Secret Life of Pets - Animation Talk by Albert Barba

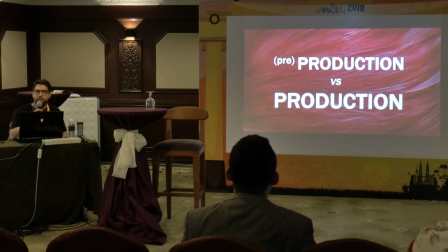And if you get into a project when you are in a production, full production, you'll have to discover the characters and their mannerisms while the process of creating a shot.
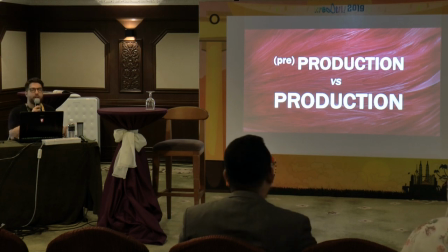So the difference between both is just the time you have to practice and explore how the characters behave. Also, you might have the chance or not to get used to the rig and improve it with a rigger.
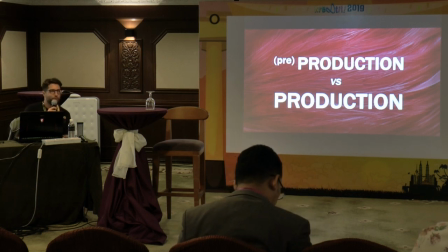Sometimes the animal rigs are quite difficult to work with them, mostly at the beginning. So it's really important that if the rig has some limits, it's better you have the experience or the knowledge
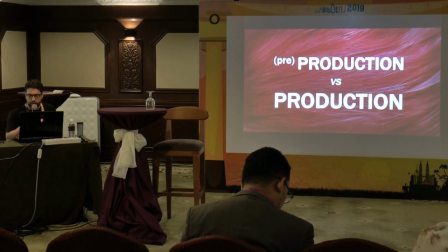to move the character in good conditions, especially in animal stuff, because it plays in your favor. When the rig does not allow you to do certain things, you must know how to make it believable.
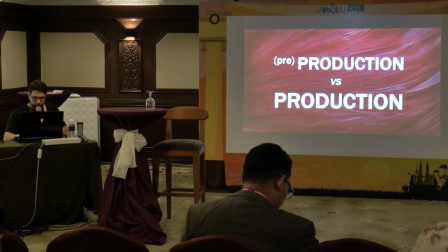So yeah, whether you are in pre-production or directly in full production, the process is still the same. So let's take a look at how many things we need to know before creating a full CG believable animal character.
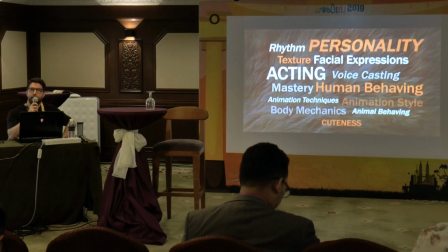There's a lot, okay? Don't panic. This is just a few of the things that we used to know in animation, but these ones, especially these ones, are related just to animal behavior and to pets.
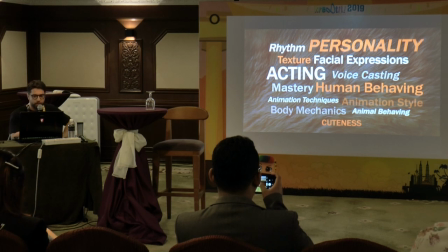So we're gonna go deeper in a few seconds. First things first, the animation style.
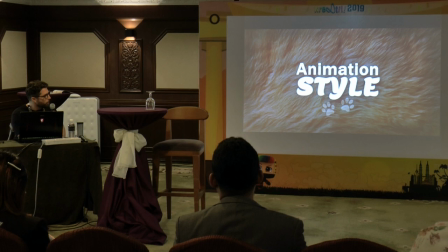What type of animation are we heading to? Whether we aim into a realistic animation or into a cartoonish style, the animation will be similar, but some details will make a big difference between styles.
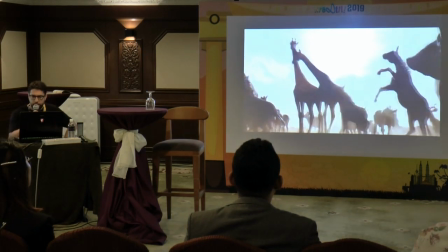So for example, realistic animation stick to real movements according to real physics,
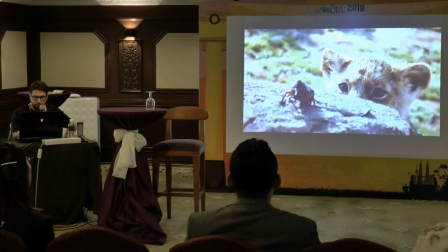with timing that is almost close to what we perceive in real life. And in this case, the animation will be smoother and with less exaggeration.
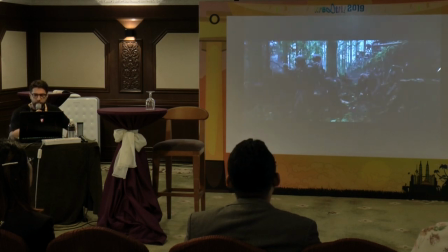There are other cases where, for example, in the majority of BFX movies, you can also see imaginary characters,
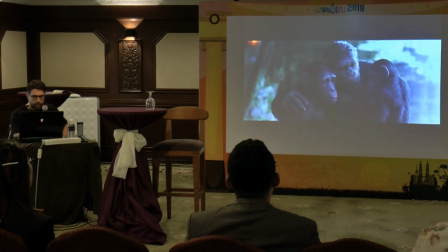but always behaving in real atmospheric conditions and pretending to make you believe that what you see is totally real.
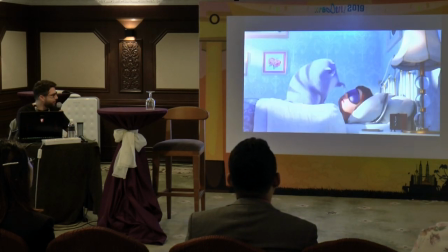And then we have the other, cartoony style.
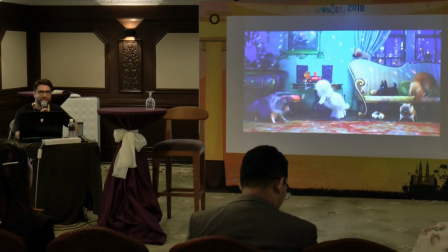It's completely different, right? Not so different.
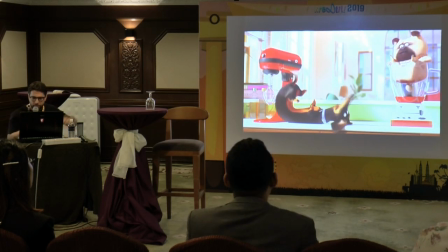There are many things that are in common, but the story is believable.
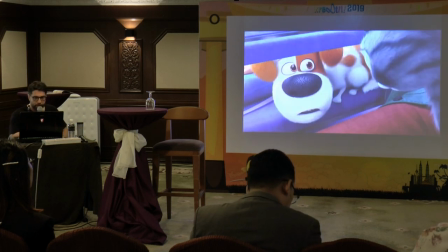In a way, you almost feel everything is alive. They don't pretend to make you feel what you see is totally real.
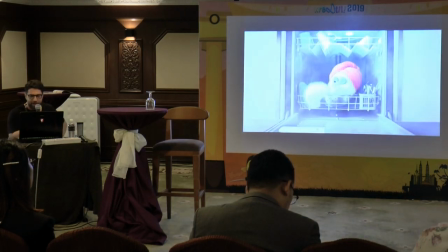Instead, they let you stay in that imaginary state of mind where everything is possible, and you just, you just believe it.
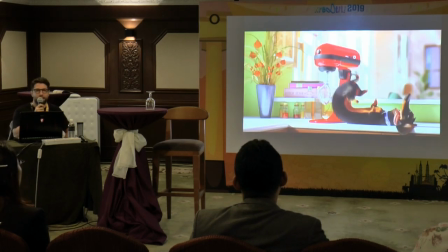I could see this like 3,000 times. It's really cool.
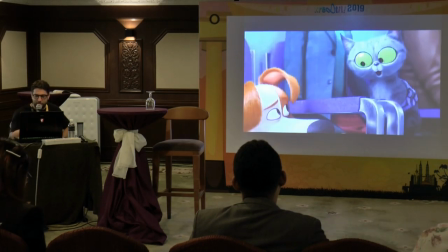So choosing a cartoony style gives you a wider range of possibilities in animation.
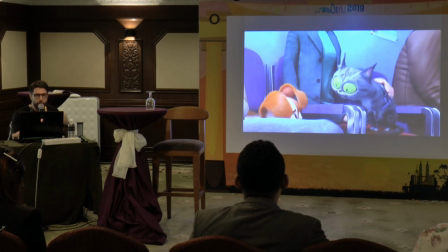You'll be able to add all the principles of animation in order to make a character not real, make it not real but believable.
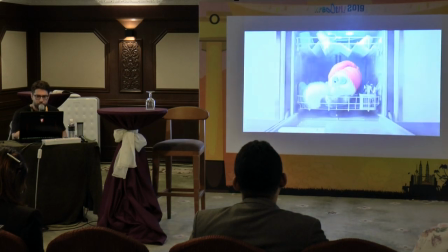And this gives you the chance to explore beyond limits of reality.
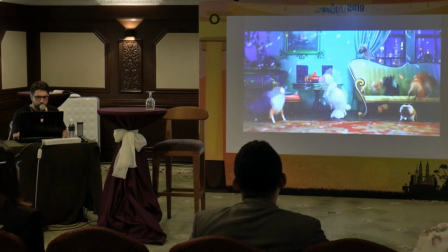Trying to combine lots of techniques, mixing crazy ideas like this one.
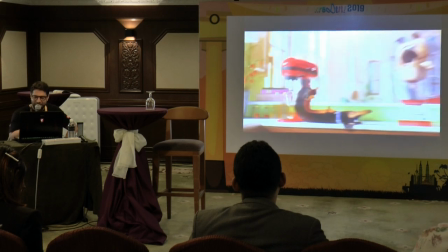And in some cases, and depending on the nature of the project,
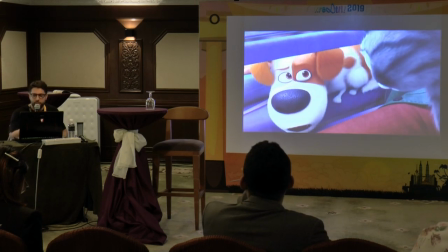realistic style uses sometimes cartoony practices to push even further the animation.
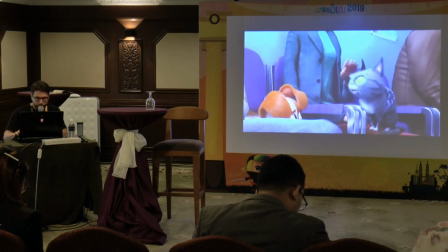And sometimes works vice versa. So for example, this is Sweet Pea.
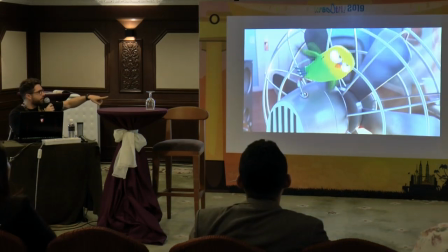This is the bird in The Secret Life of Pets.